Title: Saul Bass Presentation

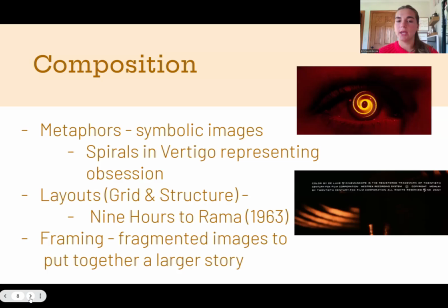[4:07]
For example, in Vertigo, there's a bunch of different spirals and different color spirals that end up leading into the specific character's eye, which represents obsession, which is one of the main themes in Vertigo.
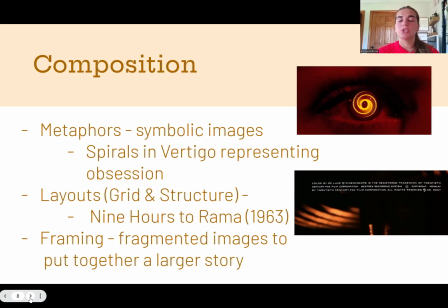[4:22]
Then you have layouts, grid, and structure, which is seen through the 9 Hours to Rama of 1963. You can see that this is a very specific grid and structure, and pretty much all of Bass's movie title sequences are very,
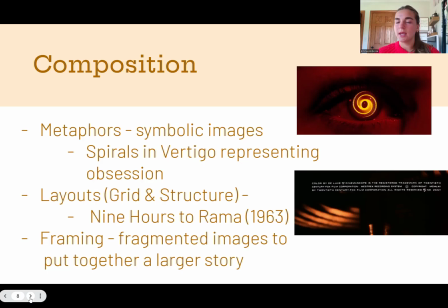[4:38]
very controlled, and everything that's in them are there for a reason, and everything seems to have a good layout and make sense together, and he really, really utilizes layouts to his advantage to make sense of the work that he was putting out.
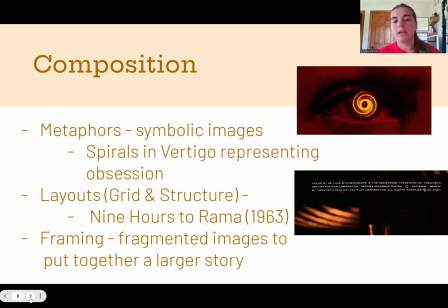[4:53]
And then lastly, we have framing. So he used fragmented images to put together a larger story. This kind of goes hand in hand with metaphors because a lot of the different imagery and images that he used in his movie title sequences kind of had that dual meaning of it's part of the theme,
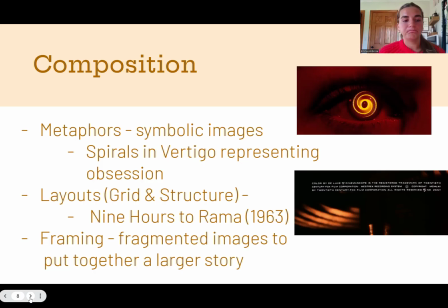[5:13]
but it's the deeper meaning of that. Next up, we have design principles.
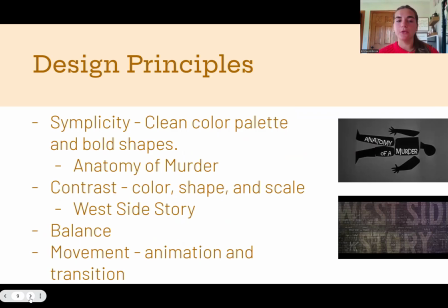[5:20]
We have simplicity, contrast, balance, and movement. Specifically, I'm going to be looking at simplicity and contrast. So, simplicity, he really used a clean color palette and bold shapes. For example, this is seen in Anatomy of Murder. He used clean, cut out
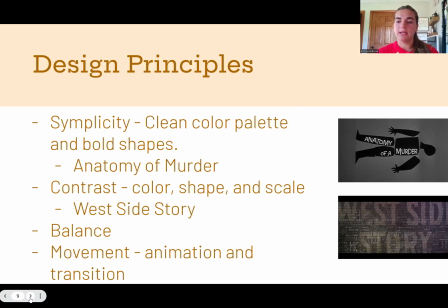[5:39]
style body parts to suggest the fragmented narrative of a murder trial. And this is seen all throughout the movie title sequence. There's hands that are cut out.
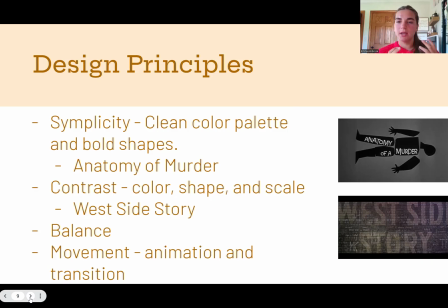[5:53]
There's just different body parts throughout the whole movie title sequence that really, they're simple, but also they have a they have a deeper meaning, but it's also not gory and like doing too much for the overall movie title sequence.
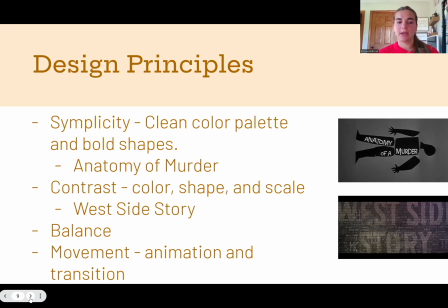[6:08]
Next up, we have contrast. We have color, shape, and scale. This is specifically seen in West Side Story. You can see in the picture on the bottom there that he used this background, that there's kind of a lot going on in there.
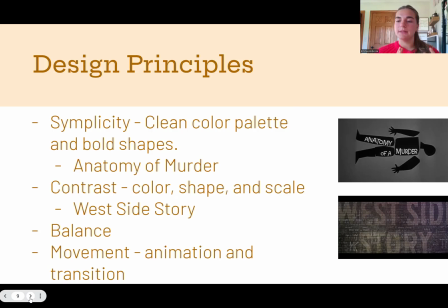[6:22]
Um, with the different line drawings and then the set of like New York City. So this whole movie title sequence kind of goes through different aspects and different scenes in New York City.
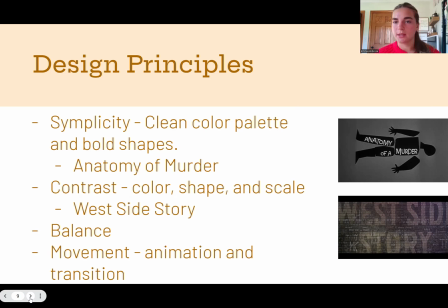[6:37]
And he uses the different colors and the different shapes and the different writings to really emphasize that contrast. Next up, we have balance, and then finally we have movements, so animation and transitions.
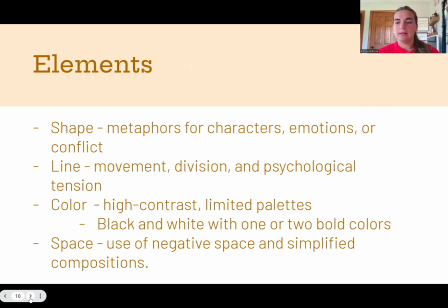[6:50]
Next up, we have elements. We have shape, which is metaphors for characters, emotions, or conflict. Then we have lines. He used a lot of different movement, division, and he created a lot of tension through his line work.
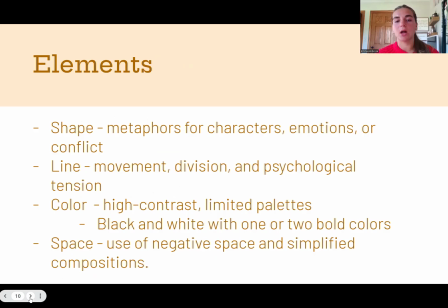[7:04]
Next, we have color. He used a lot of high color contrast, and he didn't use very many colors. So he used black and white mainly, and then he added a couple of contrary colors,
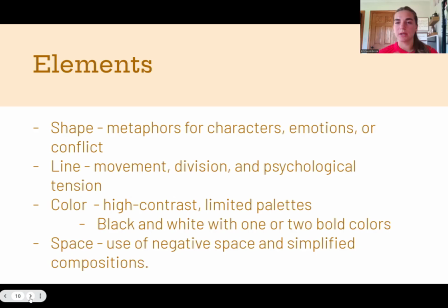[7:19]
so different with high contrast or just different bold colors that really were able to pop off the black and white backgrounds. Next up, he used a lot of positive and negative space. This is seen through pretty much all of his movie title sequences,
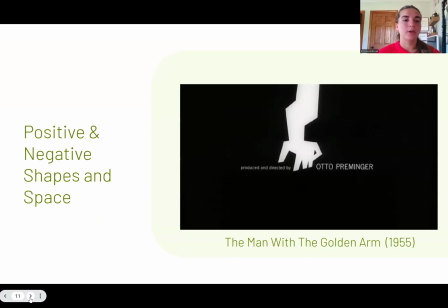[7:35]
and we're going to dig into that one deeper through positive and negative shapes and spaces. So this one specifically is shown through the man with the golden arm. So the jagged arm is a stark black shape on the mostly white and empty background.
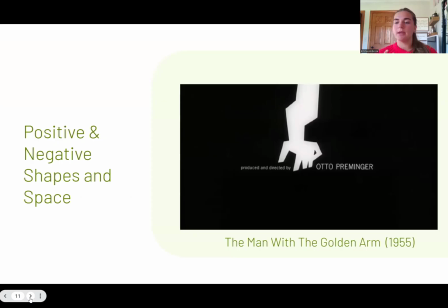[7:51]
So it dominates the frame, making it the positive space. Because it's such a simple, um, and it's so it's it's not like very in your face, it's very simple.
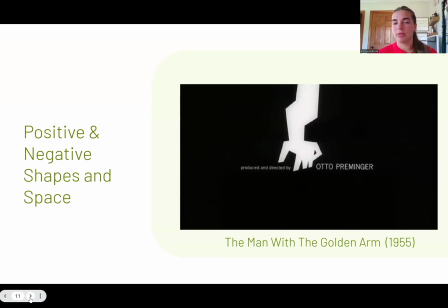[8:06]
It grabs the attention with shape and contrast rather than with the immense amount of detail into this specific movie title sequence.
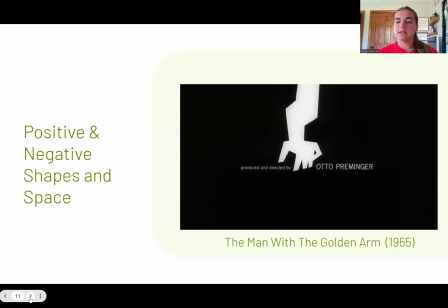[8:15]
Um, the emptiness emphasizes isolation that the main character in this movie title sequence is experiencing because of his addiction to drugs.
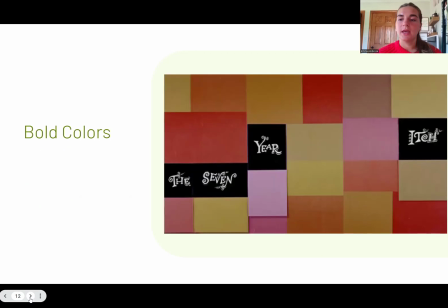[8:27]
Next up, we have bold colors. This is seen in the 7 Year Itch. This specific movie title sequence is the turning point in both the relationship of the movie title sequence and
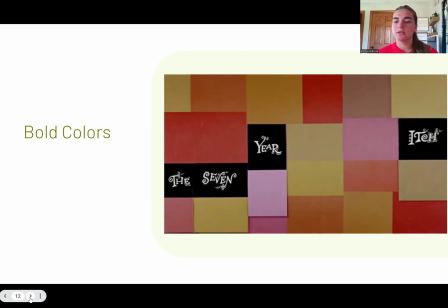[8:45]
it's independent pop culture art. So throughout this whole movie title sequence, there are colorful, bold squares that kind of pop up and act off of each other to play off of each other's actions.
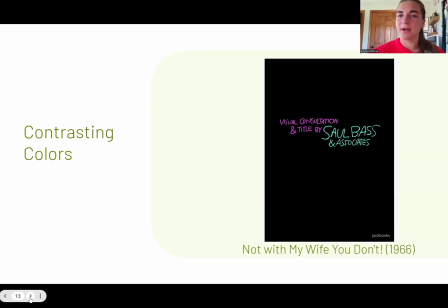[8:59]
Next up, we have contrasting colors. Um, with this one, it's specifically called, this movie title sequence is Not With My Wife You Don't. And this, you can see that it's a black background, and then you have different colors popping off.
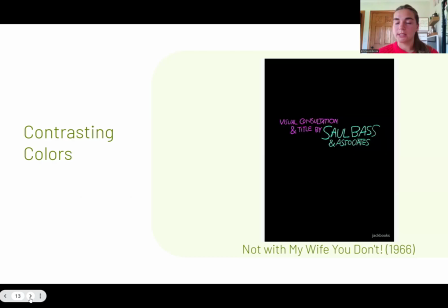[9:17]
And he uses a variety of colors in this one, which is your stark black background.
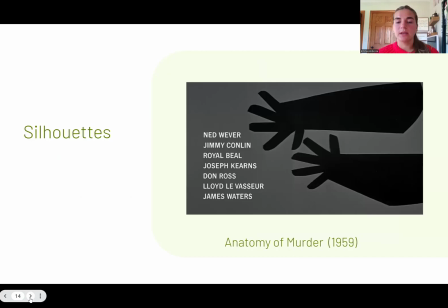[9:24]
Next up, we have silhouettes. This one I think is best shown through Anatomy of Murder. This sequence features different cutout disjoint body parts that are flat silhouettes on a plain gray background.
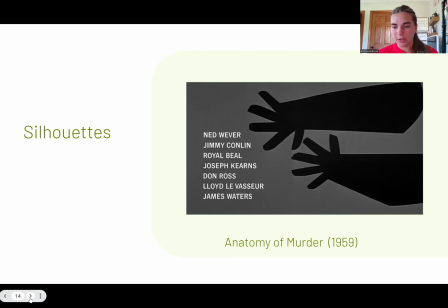[9:39]
These parts form an abstracted human figure representing the murder victim in this film. Um, this disconnected body parts are the center of the narrative in a very PG, non-gory way.
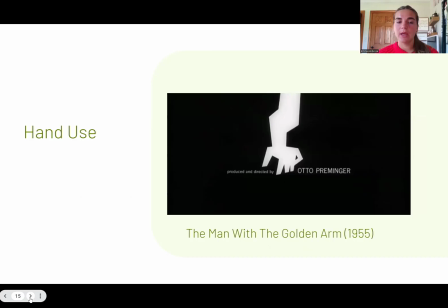[10:00]
Next up, we have hand use. This is best shown through the man with the golden arm. Again, the main character in this was struggling with a heroin addiction, so this just really shows the physical and emotional torment and the disfigurement and inner damage that the main character was going through here.
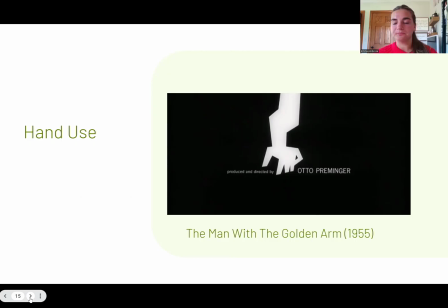[10:17]
You can kind of tell that in this movie title sequence, we see abstracted white lines that become the hand that represents the main character who is struggling with his addiction.
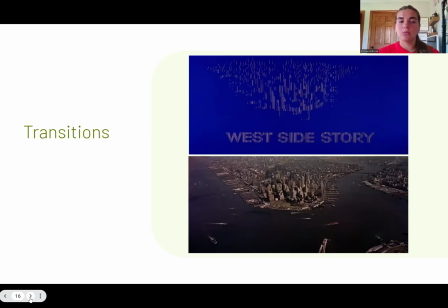[10:31]
Next up, we have transitions. This was best shown in West Side Story, I'd say. This title sequence begins with abstracted, color-filled lines. So you can kind of see all these little grids here, all those lines.
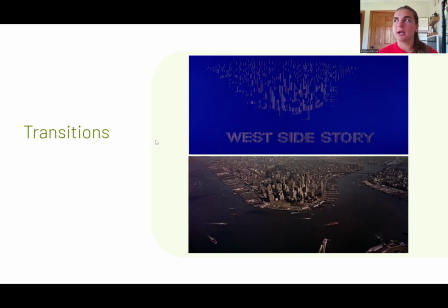[10:49]
There were multiple different colors that kind of flashed through and transitioned off of one another. And then all of those grids and all of those lines ended up transitioning into that New York City line that you see there. Um, this was one of the best transitions that I could find,
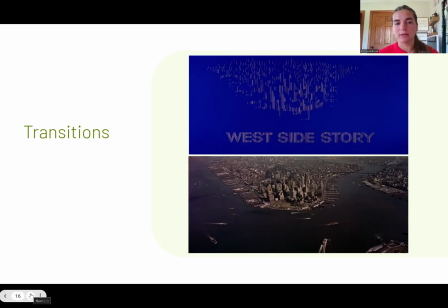[11:09]
and he used them through pretty much all of his movie title sequences, but I thought this one really emphasized on the overall transition.
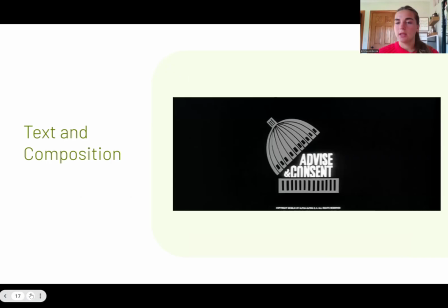[11:16]
Next up, we have text and composition. This one I used Advise and Consent by Saul Bass. This title sequence features this bold and blocky typography arranged in kind of a grid-like formation. And the two words advise and consent are separated through interlocked bars,
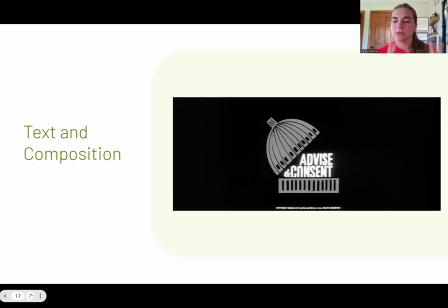[11:36]
resembling prison bars, or interlocked with bars. I'm sorry, inter resembling prison bars, and this symbolizes both political entrapment and also the gridlock of democracy throughout.
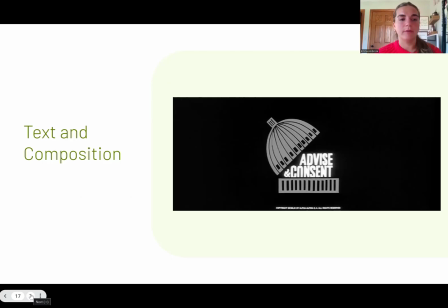[11:53]
And those themes are shown in the film. Next up, we have music.
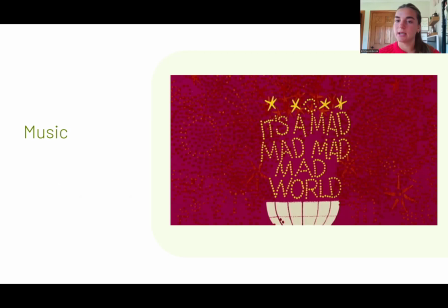[12:00]
The specific film that I decided, or the specific movie title sequence I decided best showed music was It's a Mad, Mad, Mad World. This music was done by Ernest Gold, and it's a very playful, whimsical,
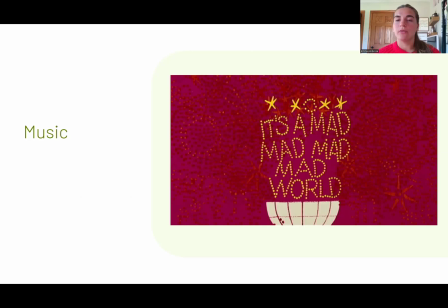[12:14]
comedic sound that really sets the tone for this specific sequence.